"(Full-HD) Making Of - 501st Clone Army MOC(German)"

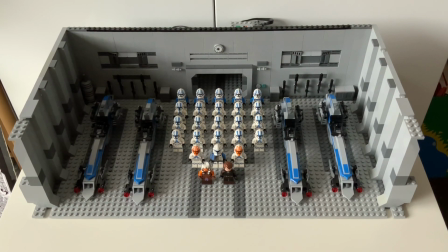Die sind entweder in der Pause gewesen beziehungsweise die haben keine Lego-Einzelsteine angeboten.
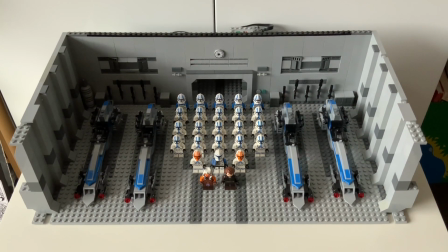Deswegen ist das direkt ins Wasser gefallen und ich musste, ähnlich wie ich es damals bei meinen TIE Fighter Hangar gemacht habe,
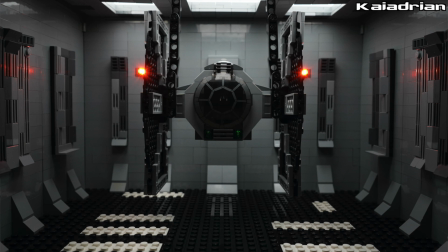musste ich halt eben sagen, dass ich das leider so bauen muss mit diesen Noppen. Ich wollte, dass es gerne realistischer aussieht ohne Noppen.
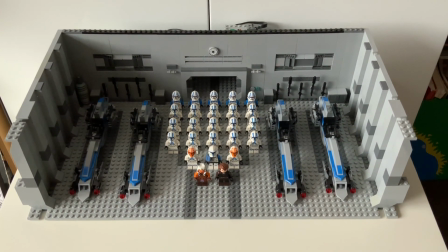Wir haben ja auch im echten Leben auch keine Noppen unter unseren Füßen. Aber in dem Fall musste ich es leider so machen.
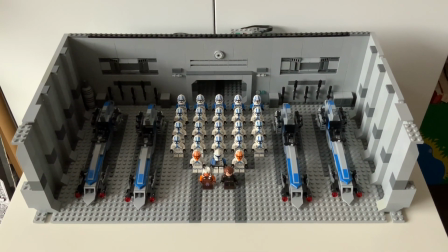Deswegen hat das Ganze so ein bisschen mehr so einen Brickfilm-Style. Aber es ist halt leider so. Ich kann es leider nicht ändern.
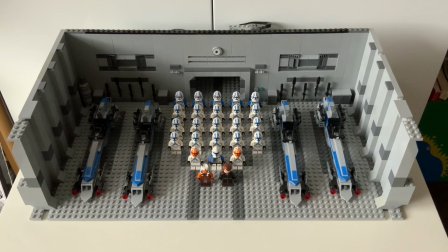Gerne werde ich irgendwann in Zukunft mir mehr Fliesen kaufen, damit ich das dann auch machen kann.
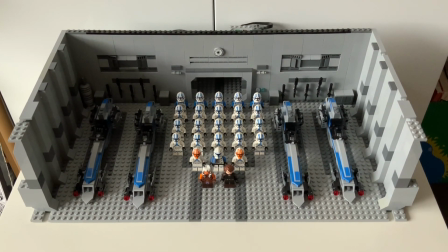Aber wie gesagt, das war jetzt eine Sondersituation und ich konnte es in keiner Form bewerkstelligen, dass ich da jetzt noch Fliesen rechtzeitig bekomme.
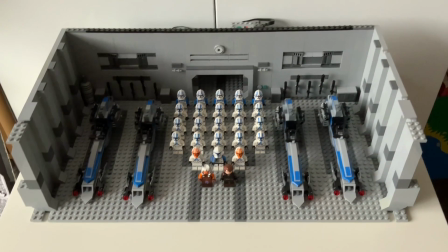Ansonsten habe ich mir gedacht, dass ich mich hier wieder auf diese klassischen Hangarfarben fokussieren möchte.
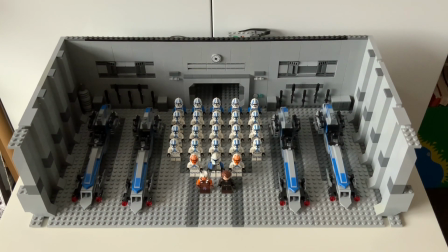Ich möchte dieses Dunkelgrau und ich möchte dieses Hellgrau als Kontrast haben. Und deswegen, das ist auch im Überfluss hier vorhanden.
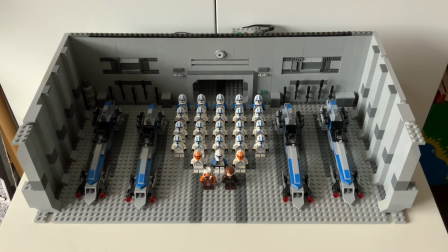Und ich muss sagen, dass ich auch hier, sage ich mal,
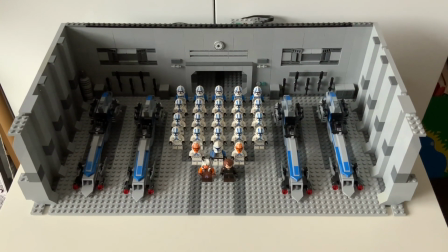versucht habe, Muster oder irgendwie Elemente mit einzubringen, die halt irgendwie entweder auch direkt sichtlich oder vielleicht auch versteckt irgendeine Bedeutung haben.
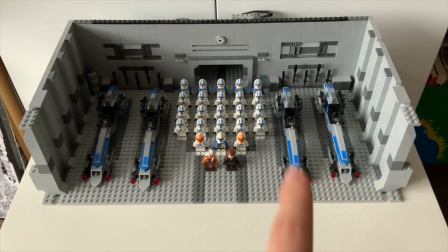Direkt als erstes kann ich hier zum Beispiel sagen, dieses Muster, was wir hier auf dem Boden haben, wenn wir jetzt hier von oben drauf gucken,
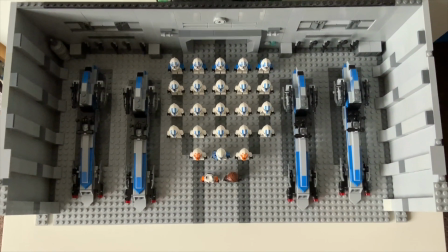dann sehen wir, dass ich dieses Muster, ja, sage ich mal, versucht habe, nach vorne schließen zu machen.
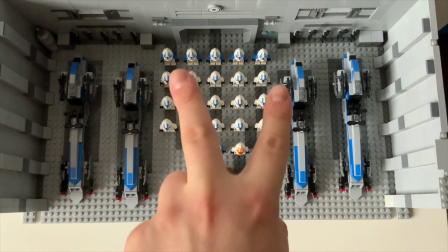Also wir sehen, das ist hier breit und geht dann hier spitz zu.
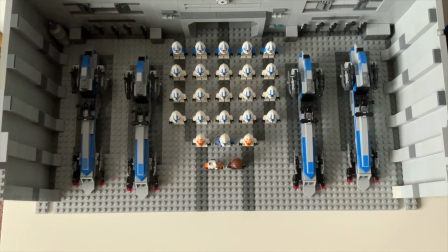Ist ja auch in dem Sinne gerechtfertigt, da wir hinten, sage ich mal, viele Klone haben und hier immer weniger Personen nach vorne zu gehen und jeweils zwei von diesen grauen Flächen für die Speeder.
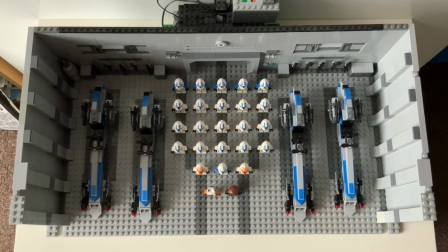Und jetzt, sage ich mal, von oben, ich konnte leider diese Szene nicht von oben filmen, da das einfach nicht geklappt hat von der Beleuchtung her, aber dazu kommen wir später.
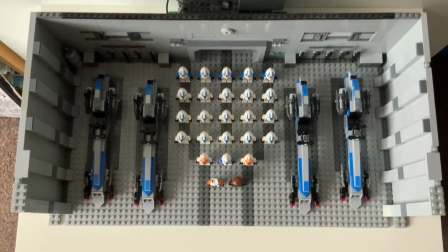Wenn wir das jetzt als Symbol versuchen zu sehen, könnte man meinen, dass das zum Beispiel, sage ich mal,
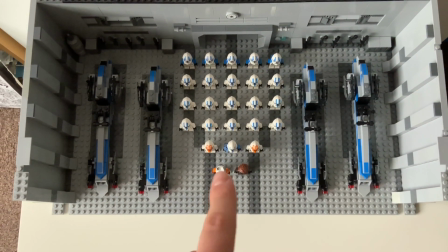der Rumpf von einem Vogel ist und das könnte hier vorne, sage ich mal, die Form vom Kopf sein,
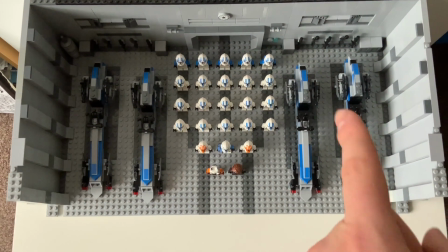beziehungsweise vom Hals und das könnten die Flügel sein. Und genau das ist es, was ich auch richtig cool finde.
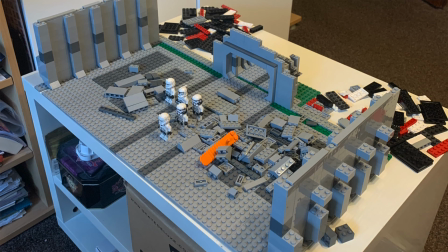Sowas kann einfach nachträglich entstehen und im Vornherein war es geplant, dieses Muster zu machen,
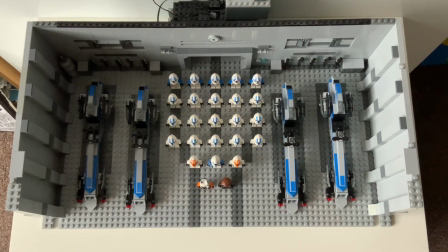aber dass das von oben wie ein Vogel aussieht, war zum Beispiel nicht geplant, beziehungsweise vielleicht sieht da ja auch irgendjemand ein anderes Muster drin,
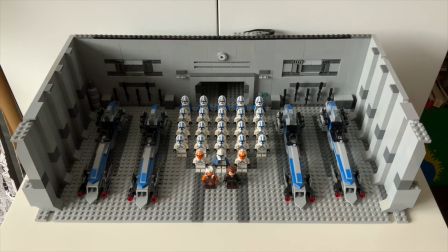aber so ist es halt. Und in diesem Fall musste ich mich halt leider für diese Barkspeeder entscheiden, beziehungsweise leider ist halt auch das falsche Wort.
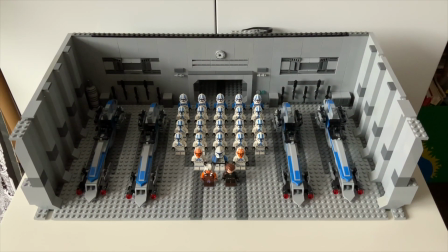Ich finde die wirklich super vom Design.
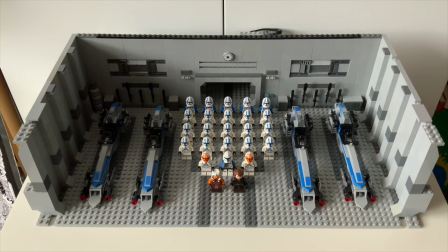Dieses längliche Design, das feiere ich wirklich total, denn die wirken halt einfach elegant, dieses längliche Design und mit diesen dünnen, sage ich mal,
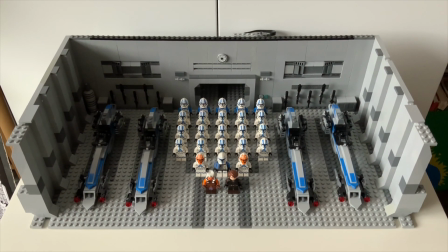Körper wirken die halt wirklich wie ein Pfeil und die sind halt auch in der Serie beziehungsweise im Film pfeilschnell und deswegen,
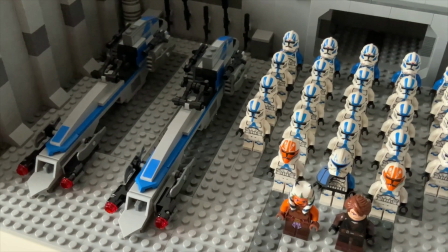das passt halt einfach. Ich glaube, da muss ich nicht mehr viel zu sagen. Ich glaube, da gibt es auch einige Leute, die da meine Meinung teilen.
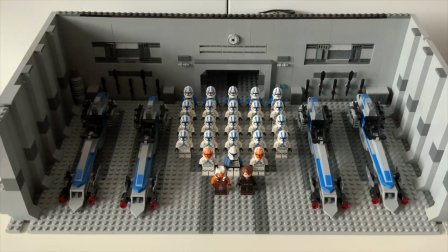Also ich finde, die sind wirklich super Design. Und auch in diesem Fall hat das einen praktischen Fall, dass ich nicht die Walker hier drin habe.
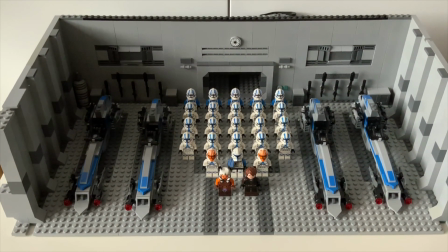Wie gesagt, dieses Mock musste halt in die Länge gebaut werden und die Walker wären einfach zu hoch.
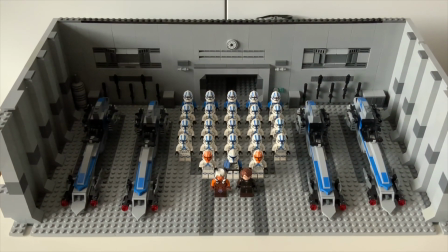Da hätte ich einfach noch mehr Steine gebraucht. Es hätte nicht funktioniert und deswegen sind halt, sage ich mal, nur diese Speeder, weil ich halt auch nicht nur diese Armee hier haben wollte und dann, sage ich mal,
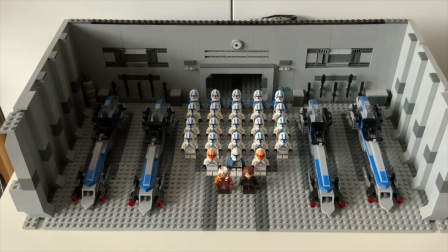diese Fläche leer, das hätte auch komisch ausgesehen und deswegen haben wir hier die Barkspeeder drin und auf die Walker musste ich leider verzichten.
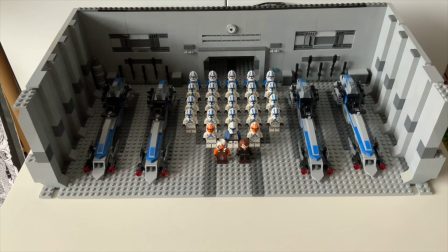Ja, das war es im Prinzip zu der Fläche, auch im Prinzip hier wieder so ein Merkmal von einem typischen Brickfilmer, dass ich hier vorne ein bisschen mehr gebaut habe, als ich gebraucht habe.
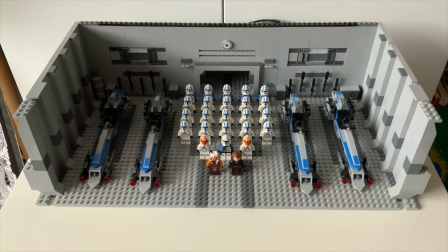Also man sieht gar nicht mehr die grüne Platte, einfach nur damit, wenn ich mal mit der Kamera da stehe und auch einen Schritt nach hinten gehen muss, weil halt eben ich keine Makrolinse habe,
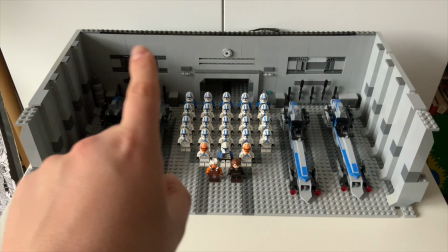dass ich halt eben trotzdem noch genügend Fläche zum Film habe, genauso wie ich auch hier ein bisschen versucht habe, noch zwei Etagen, sag ich mal, höher zu bauen oder zwei Steine höher gebaut habe,
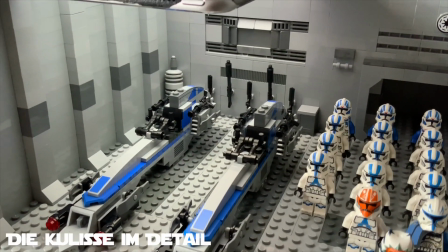einfach um auf Nummer sicher zu gehen. Schauen wir uns jetzt nochmal die Kulisse im Detail an. Also ja, ihr seht im Prinzip hier liegt auch mein iPad als Beleuchtung.
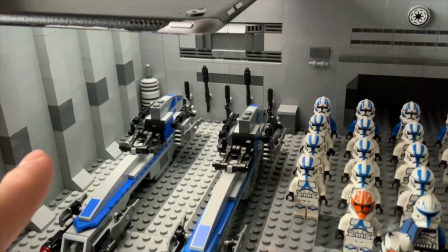Dazu komme ich dann aber auch noch später. Ich habe mir gesagt, ich möchte gerne dieses Design ein bisschen vom Todesstern übernehmen, da ich das einfach cool finde mit diesen Linien.
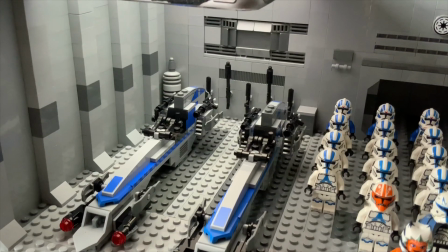Man hat, sage ich mal, direkt so ein dreidimensionales Gefühl. Wie ich es auch schon oft gesagt habe, ich versuche meine Mox einfach immer mehr dreidimensionaler zu bauen.
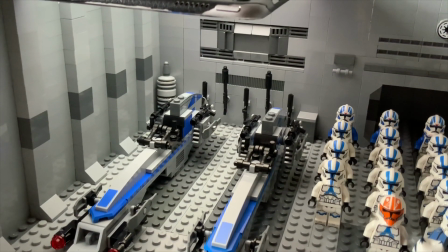Also bei manchen ist das wirklich echt Hut ab, die schaffen das wirklich, das so zu machen. Bei manchen ist es teilweise sogar schon ein bisschen zu drüber, wie ich finde.
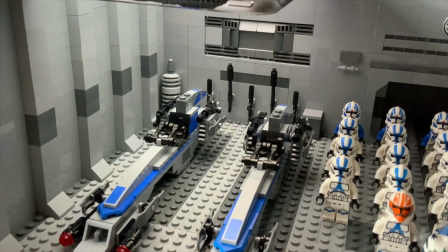Aber bei vielen, die geben sich da echt so viel Mühe, wirklich Hut ab. Also das ist echt Respekt, das kriege ich leider immer noch nicht so hin.
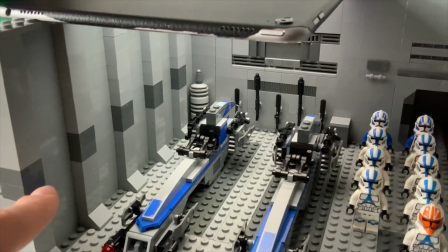Aber wie gesagt, ich habe versucht, hier dieses Dreidimensionale reinzubringen. Wir haben natürlich auch hier diesen Kontrast, sage ich mal, mit den dunkelgrauen Steinen.